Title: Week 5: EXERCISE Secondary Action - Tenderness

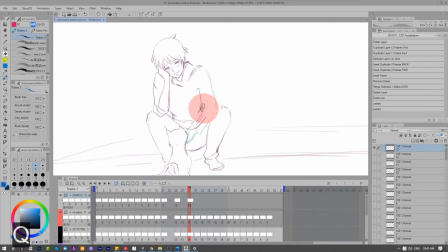744s
And I realized that when I make this petting, I'm used to move my fingers and I don't make like pat, pat, pat. I'm just moving from one way to another. Oops, we missed one in here. Well, I make many drawings so far. Let's see how this is going to look like.
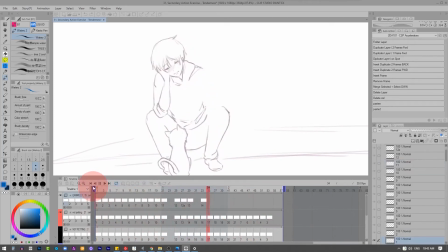763s
Oh, what happened there? It seems like, oh no, look at this. Okay, let's change this part. I it sounds like, I'm gonna touch you.
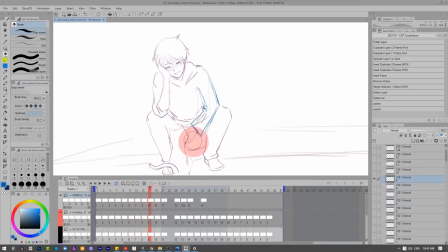778s
That's why I'm going to make this slower, because we need time. For making things like more soft, we must take time. I was making maybe this so fast, so I will go back in order to make this slower.
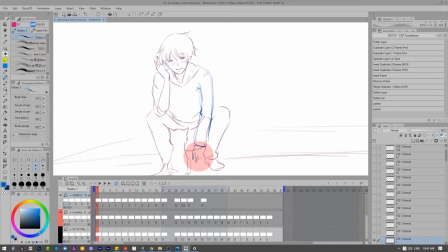797s
So again, he has his arm here. Okay, then he's gonna go for this cat. Okay, I'm gonna start doing this part was so much.
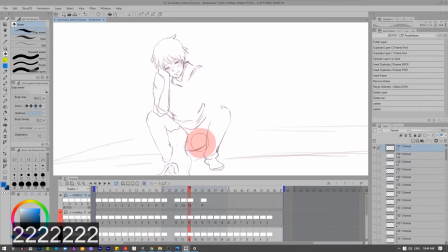815s
Let's erase all of them. And don't worry, don't be afraid to start over and over again. I've done this. It seems like he's oops, what I did. It seems like his hand is like it's going to break.
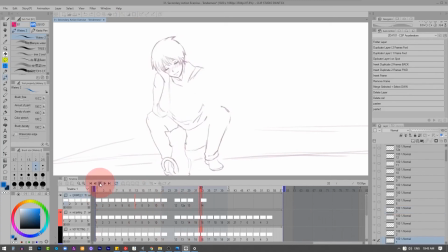834s
So let's see now. Okay, this is a little bit more natural, but yet when he's moving, the hand is going to be resistant. Yeah, we are going to have resistance to the movement. Remember the principle we saw before with the follow through?
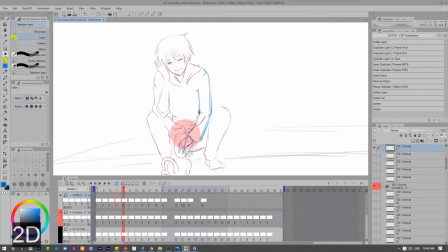853s
The same could happen with this hand. This hand has not in movement, so it's gonna take a while to touch this cat. That's why I'm rotating. Actually, this one is not well drawn. So this is going to be a soft animation. Oh, what was that?
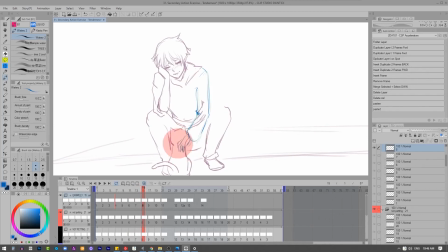874s
Okay. Now he's gonna start opening his well, look at this. This arm is not that good, but don't worry. The important about this is just making the action, and that we can understand that it's going to be a soft and tender action.
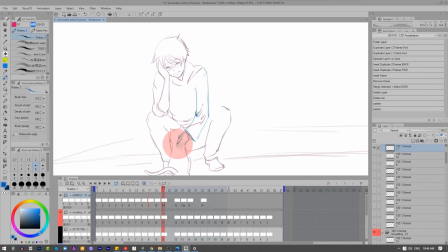892s
And that's the beautiful things. If you challenge yourself on making things that you like, then you must observe that. If I like cats, then I needed to go outside and observe a cat, since I don't have one inside my home.
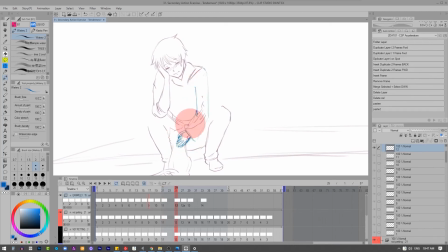908s
And life is like that. Animation is like this. We must just go outside and observe reality. So let's see now. Yeah, look now. The movement is smoother.
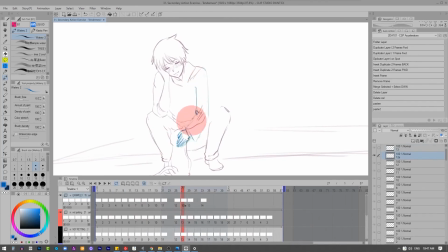924s
Now let's make the petting part. For the animation that I showed you at the beginning, I took my time making this hand. And for this one, also I'm taking my time, but I'm doing a little bit more like flowing with this.
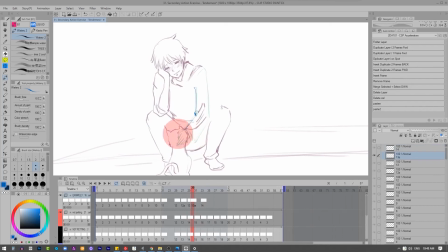942s
I want this arm, this hand to go up, because I really want to start petting. Let's close this. Then I have this one. So basically in here I'm trying to show that he is flexing his
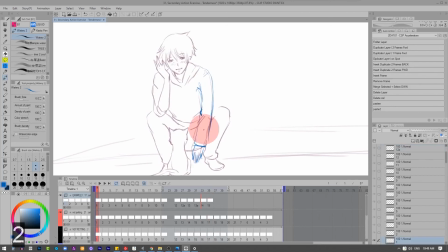962s
fingers and so on. Oh, let's see now how this is. Oh, look at this.
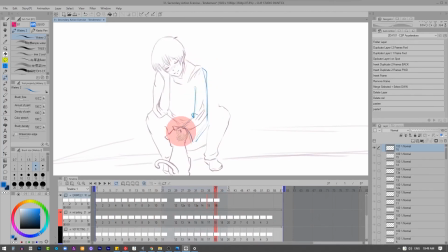976s
So let's keep doing. I'm gonna make this a little bit faster. Oh, look, this cat. I love cats. Kitty, kitty, kitty. If you see a cat or an animal, it's good to give love time to times.